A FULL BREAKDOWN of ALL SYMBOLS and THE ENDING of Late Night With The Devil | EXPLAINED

And again, that all ties in with the temptations and the pitfalls that Jack runs into as a victim of success in show business this entire film is jack battling with feelings like guilt and greed and lust and temptation all things stemming from the devil biblically and as lily is conjured the demon through
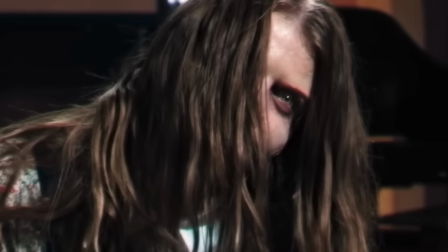(8:32)
lily reveals he has met jack before they're familiar with each other
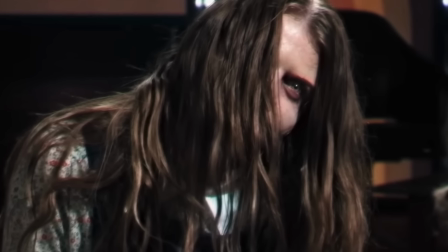(8:36)
they've met each other specifically as abraxas says under the tall trees
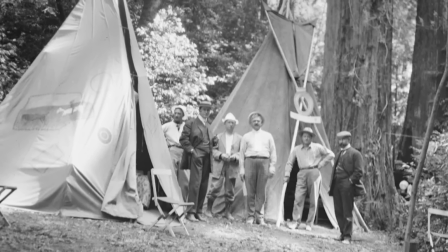(8:41)
which is of course referring to the rumored meetings at the grove where jack made the ritual sacrifice of his wife for success and To tie in with this,
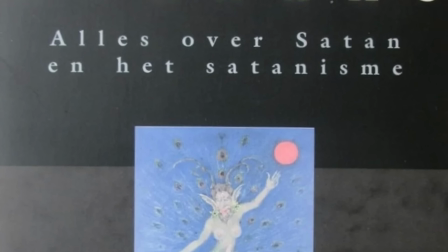(8:50)
in the real world, Abraxas was always heavily rumored to be a figure of worship for secret satanic cults. And in that later scene, when we go back in the show's footage slowly, frame by frame, we see the ghost of Jack's wife standing behind him. And in this frame, Madeline looks ghostly, but also looks heavenly, like a tranquil angel existing within all of the chaotic hell that's been brought down to this studio. And this personally is my favorite moment in the entire film because it's an incredibly symbolic shot signifying that there is still a deep love within Jack for his wife that survives indestructibly through all of the hellish temptation, pain, and suffering. And then we get a moment that sets the ratings through the roof, but at the ultimate cost. That chaotic climax followed by the most powerfully symbolic sequence in the entire film, the ending.
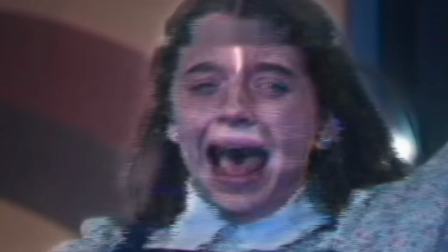(9:48)
Once Abraxas completely emerges from Lily to cast his reign of terror over Jack,
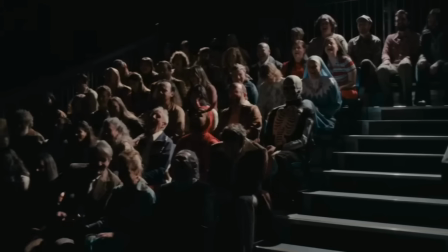(9:54)
the show suddenly flips into this inverted, nightmarish version of itself. And the way I look at all this is this stage, this studio, and this live studio audience is all symbolic of Jack's mind and everything that lives in it.
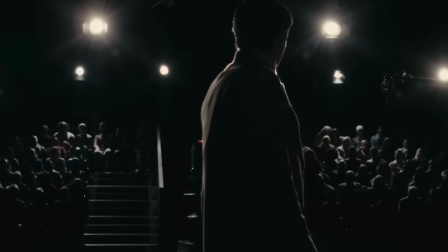(10:14)
The executives, the fans, the production team, the belief,
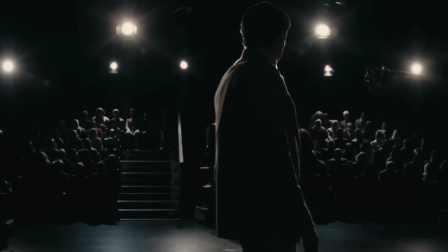(10:18)
the skepticism, the denial that all goes on in there is also going on within Jack all at once.
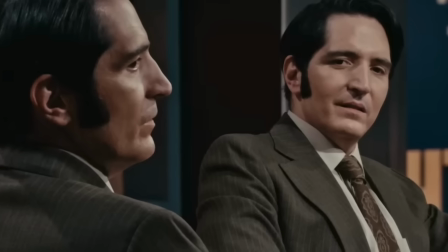(10:25)
We see Jack looking at an image of himself, symbolizing his continuous self-reflection and insecurity.
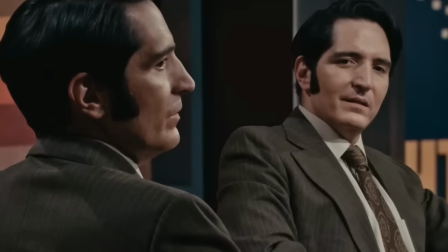(10:32)
Also symbolizing the more ethical alternate path he could have taken.
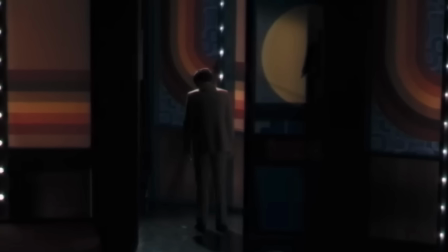(10:36)
We see his back turned on the audience, representing the shame he feels for how he ended up.
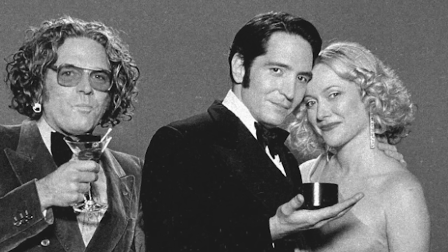(10:41)
The tranquil, angelic ghost of his wife, existing peacefully within the hellish chaos, as mentioned before.
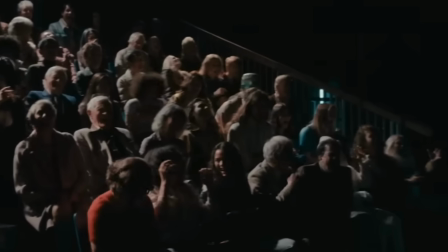(10:49)
We also see part of the audience step onto the stage and form into a cult with other cult members.
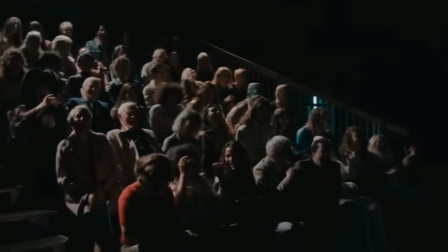(10:54)
Of course, referring to the exclusive club that Jack was a part of, the Grove.
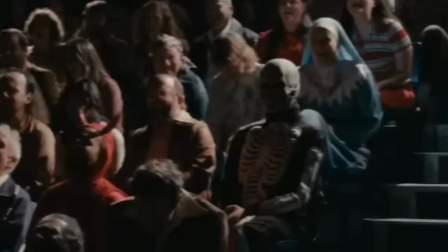(10:59)
And I think the people in the costumes, in the crowd, who get a little more focus from the camera,
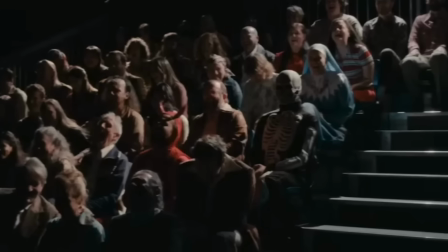(11:04)
represent the demons in Jack's mind that will always capture more of his attention when he reflects on his actions.
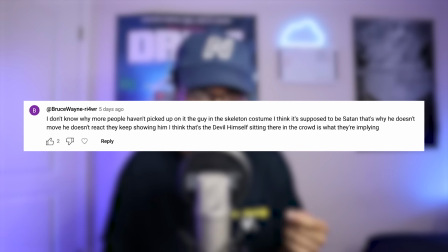(11:12)
I don't know why more people haven't picked up on the guy in the skeleton costume. I think it's supposed to be Satan.
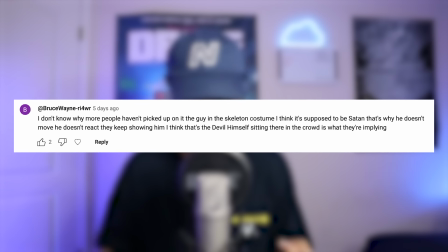(11:17)
That's why he doesn't move. He doesn't react. They keep showing him. I think that's the devil himself sitting there in the crowd.
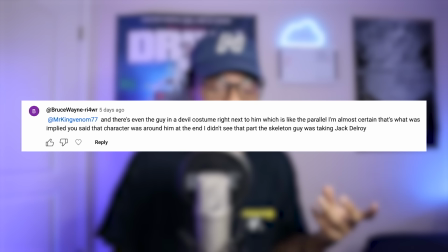(11:23)
Is that what they're implying? And there's even a guy in a devil costume right next to him, which is like the parallel. I'm almost certain that's what was implied. I think this is a wonderful and totally fair theory, and it aligns with everything that I said about the studio symbolizing Jack's mind and everything going on within it. The little demons that Jack battles with throughout the show, and that silent, looming presence of the devil that sits there and haunts him. Your comment also brings me to the question that I said I would answer at the end of this video that I asked way earlier in this video. Jack's show began to decline even after the death of his wife, but it doesn't make sense because the wife was the sacrifice to get success. And I don't believe this is a plot hole. My answer to this question is this is the way that the devil showcases his power over you, even when giving you what you asked for. Jack does eventually get exactly what he wants, with this TV episode being the highest rated episode for him of all time.